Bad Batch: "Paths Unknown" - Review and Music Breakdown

Bad Batch Season 3, Episode 2, titled Paths Unknown, sees Wrecker and Hunter for the first time in Season 3 as they search for Omega.
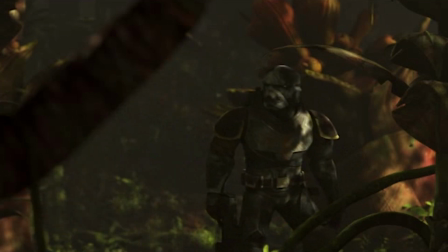9s
And the music continued to hold back for now while beginning to give us peaks of their theme again.
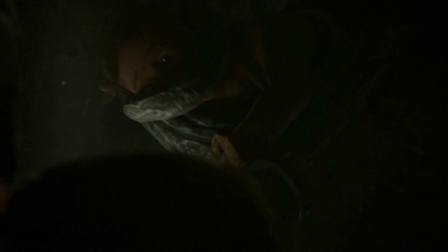14s
It was also impressively representative of the antagonist in this episode.
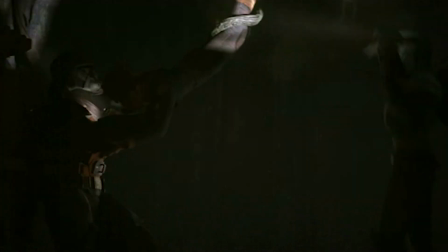19s
This is Star Wars Music Analysis.
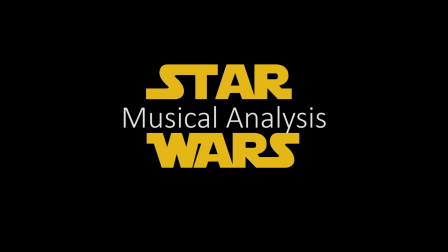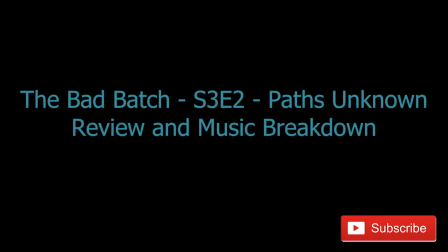The episode immediately begins stronger musically than all of episode 1 as we hear a French horn screaming a brief solo.
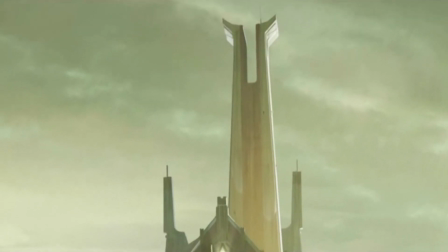46s
It sets us up to follow the story arc of somewhere and someone else immediately. It opens on a place clearly built to show this same strength and power.
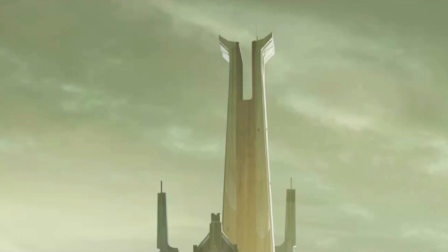55s
After that, low ominous strings enter along with tremolos that add tension to the scene.
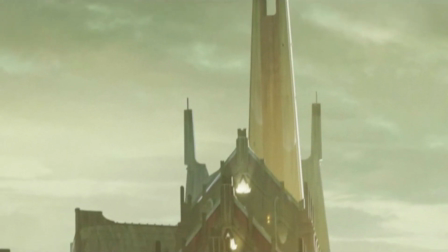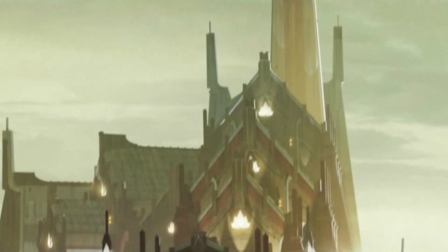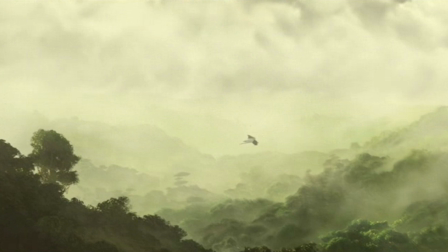77s
As Hunter and Wrecker approach the planet, large tribal drums play, reflecting the jungle-like nature of this planet.
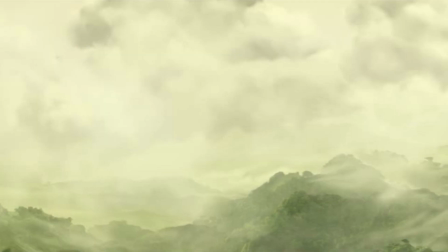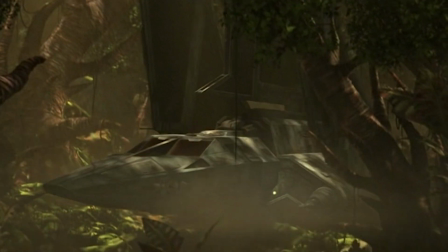89s
As they land and exit their ship, strings enter and glissando in half steps.
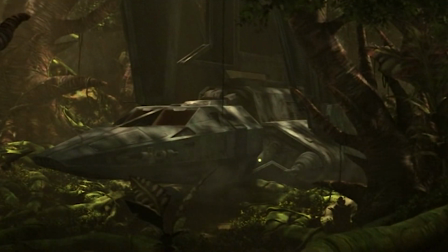94s
This uncertain and wavering motion in the strings adds an instant eeriness to the scene and tells us to be on guard for something lingering.
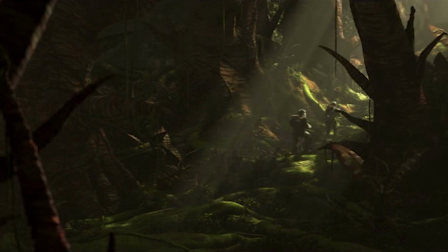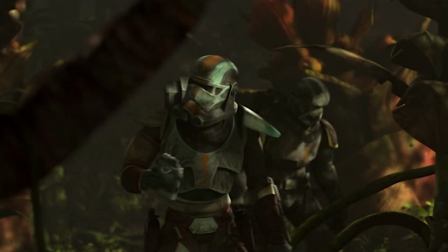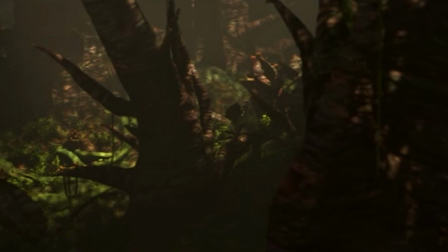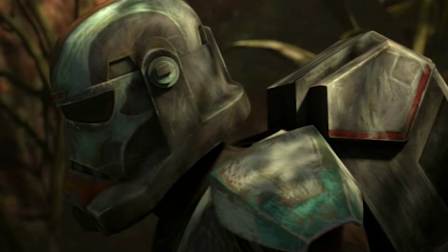133s
Further eerie noises continue the fear as they're ambushed by two young clones.
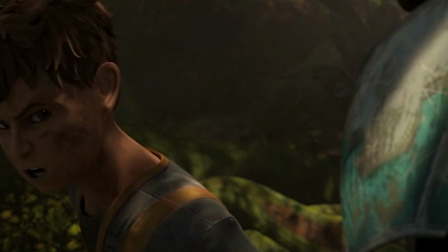137s Drop your weapons.
And even as it ends, their warning and the music that follows it carries a lingering warning.
And don't touch the vines.
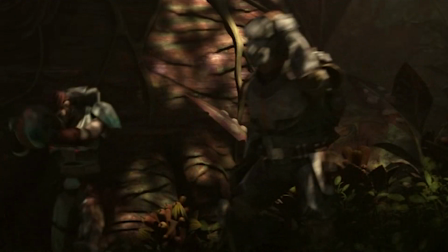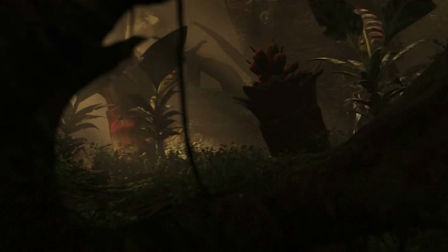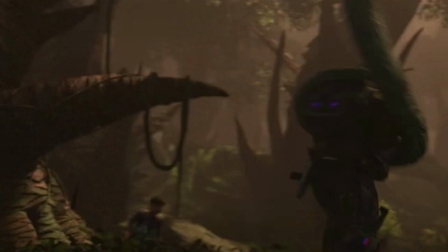161s
As the slither vines attack, the music finally picks up with quick stepwise flails in the strings.
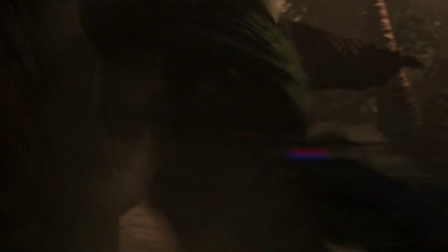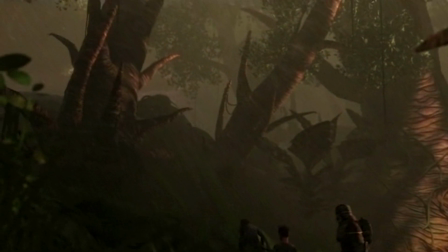175s
It quickly goes away as the vines retreat. This silence carries into the campfire talk with the group of young clones.
It's quite a place you got here.
As Wrecker and Hunter venture towards the ruins with Deke, music enters again. It's filled with very brief motifs from the Bad Batch theme, something we have not actually heard yet,
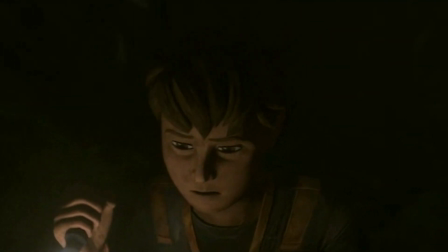200s
but it fits to reflect the loyalty that this group shows one another.
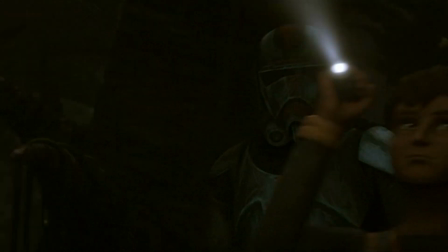204s
The theme never truly enters as it's completely fragmented and broken apart, just like this group now is as well.
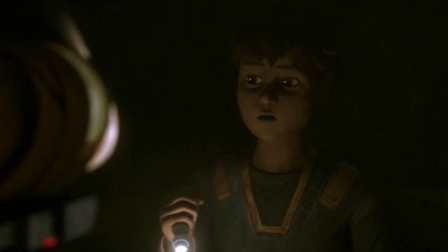213s I can get you inside the ruins. How long has she been gone? Too long, but we're not giving up.
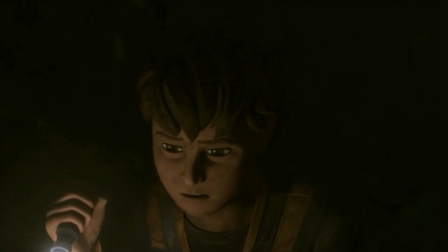220s I wish the other clones felt that way about us. Your ship has seen some action.
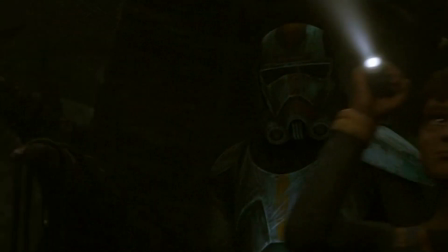227s Mostly during the war. What's changed? Some.
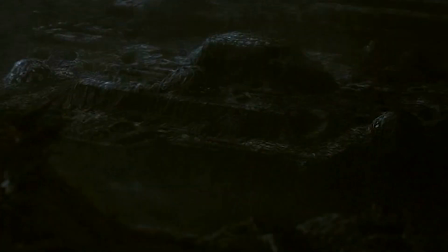235s Got the gear and the power.
The music as they enter the ruins is very soft and low.
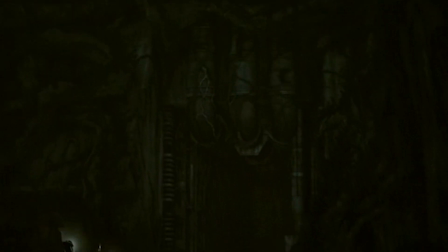241s
This is actually the music for the vines themselves. Listen to how it stays soft and low while slowly slithering around.
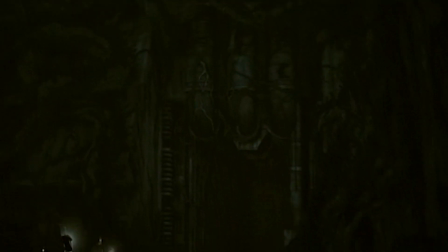253s
The music is perfectly emulating the movement of the vines during this scene.
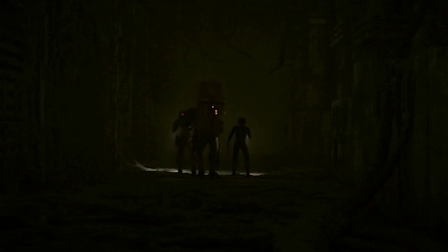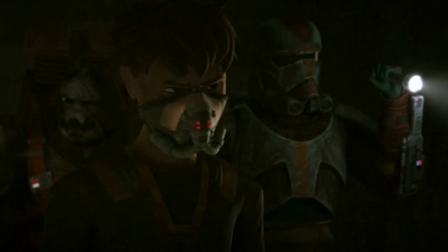275s What other experiments were going on in this place? Nothing good. They didn't exactly tell us what was going on.
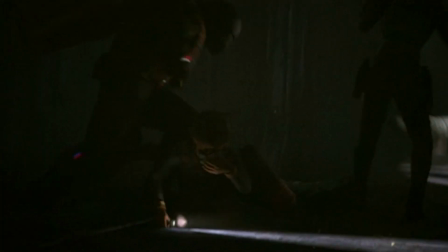284s
And as the vines come to life, its music does as well. The same stepwise flurries in the strings that happened before comes in again.
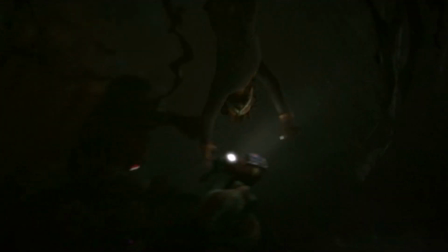292s
And even here, as the music moves faster, it emulates the vines as it slithers in stepwise or conjunct motion.
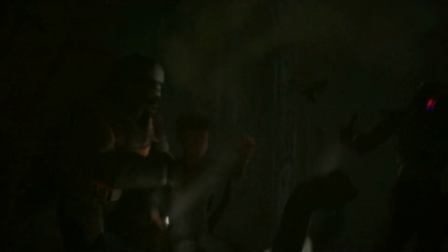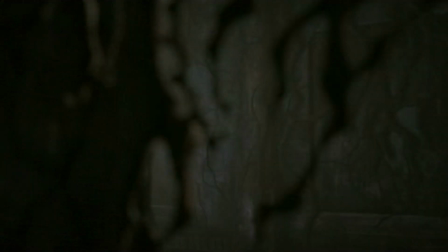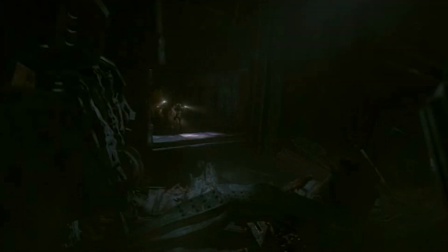310s
More string tremolos enter again as the group approaches the control console.
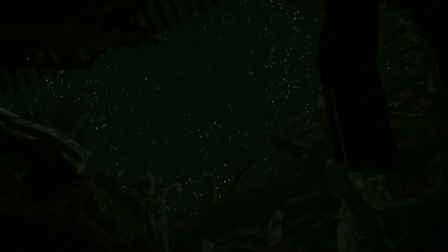315s
We know something bad is going to happen. The string tremolos and later dissonant drones are keeping that suspense ongoing.
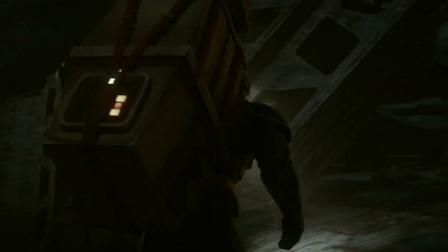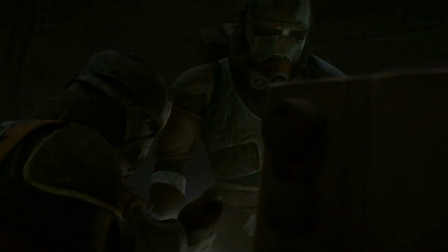331s
That and Hunter's completely vague foreshadowing.
Something's coming.
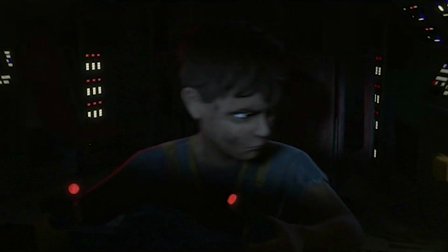338s
As the other two clones come in to rescue the group, it's reminiscent of the opening to season 2 as the cables descend to pick everyone up.
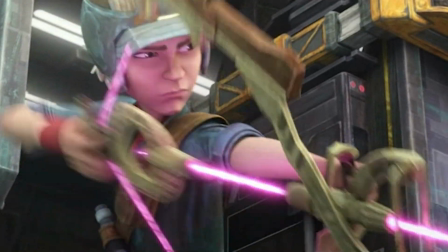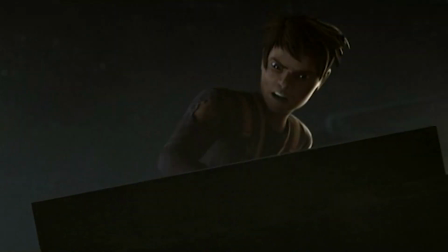354s
However, this time, everything seems to happen in slow motion compared to that scene,
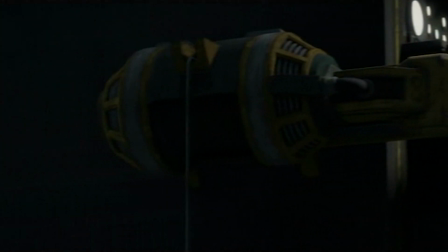358s
and the music represents this by playing very augmented motifs from the
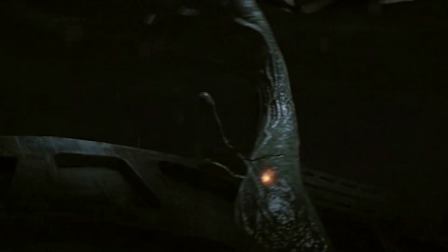363s
Bad Batch theme and keeping the theme from fully or clearly reaching the foreground.
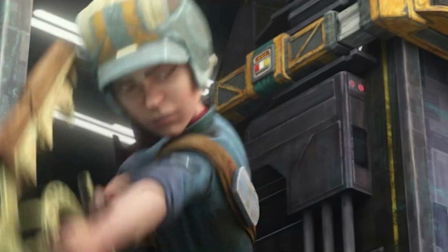367s
It's amazing to see how far things have changed since the beginning of the last season.
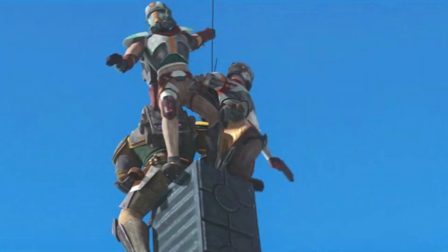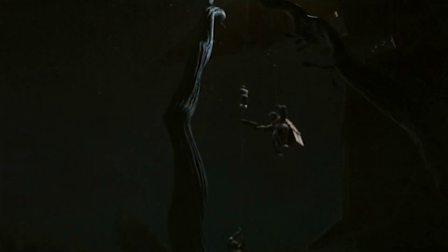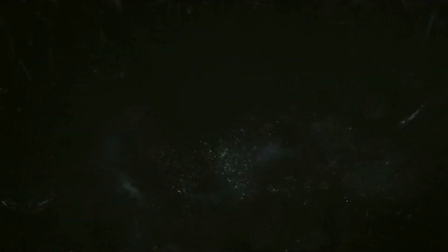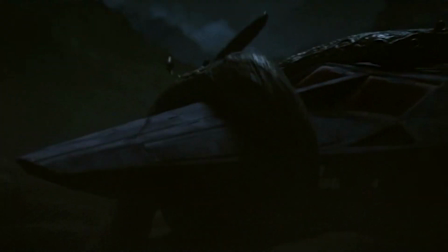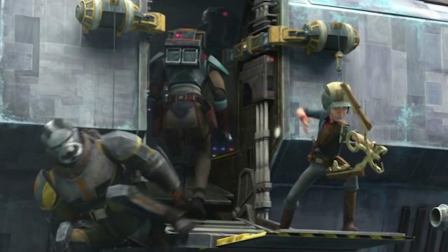401s
And even after they victoriously escape, the theme never actually plays.
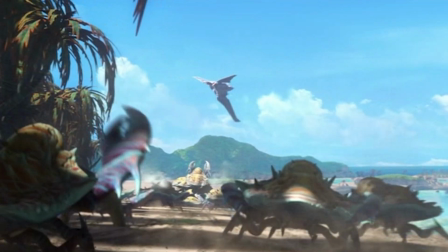405s
I'm very interested to see when the Kyners will fully employ their theme this season. As the episode ends, another brief horn plays another motif from the theme as they foreshadow their continued resolve to rescue Omega.
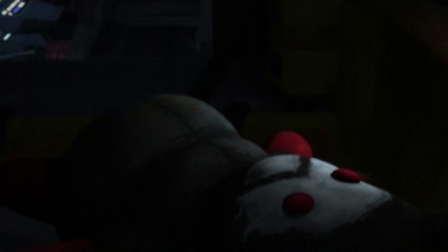425s
But I absolutely would love to know what all of you think as well. Obviously, with a 3-part season opener, a single episode only has minimal impact, but how did this episode leave you feeling?
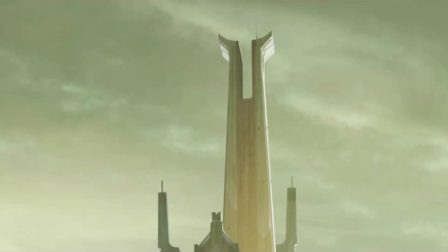436s
Tell me in the comments below what you think.
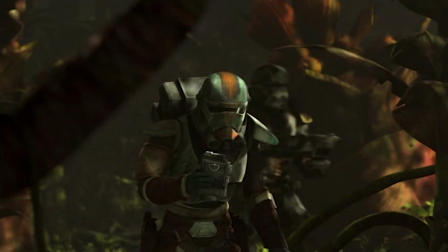438s
Consider checking out my Patreon page using the link in the description, where you can help support this channel for as little as $1 a month,
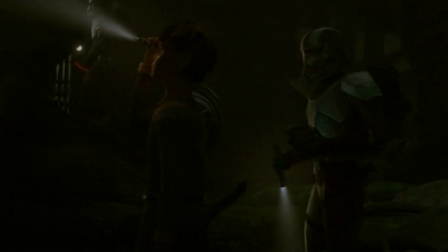445s
or download PDFs and MP3s of projects as I complete them, along with other perks at higher tiers.
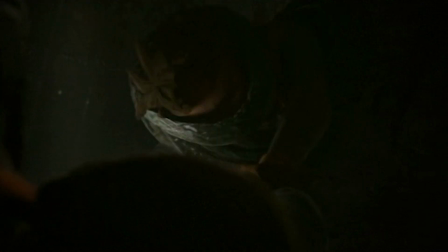452s
Please don't forget to like this video and subscribe to learn more about the music of a galaxy far, far away.
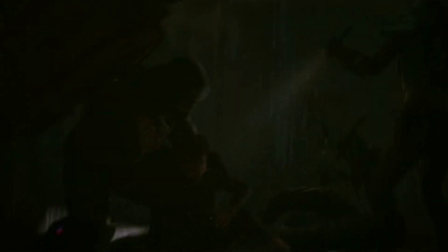457s
And as always, may the be with you.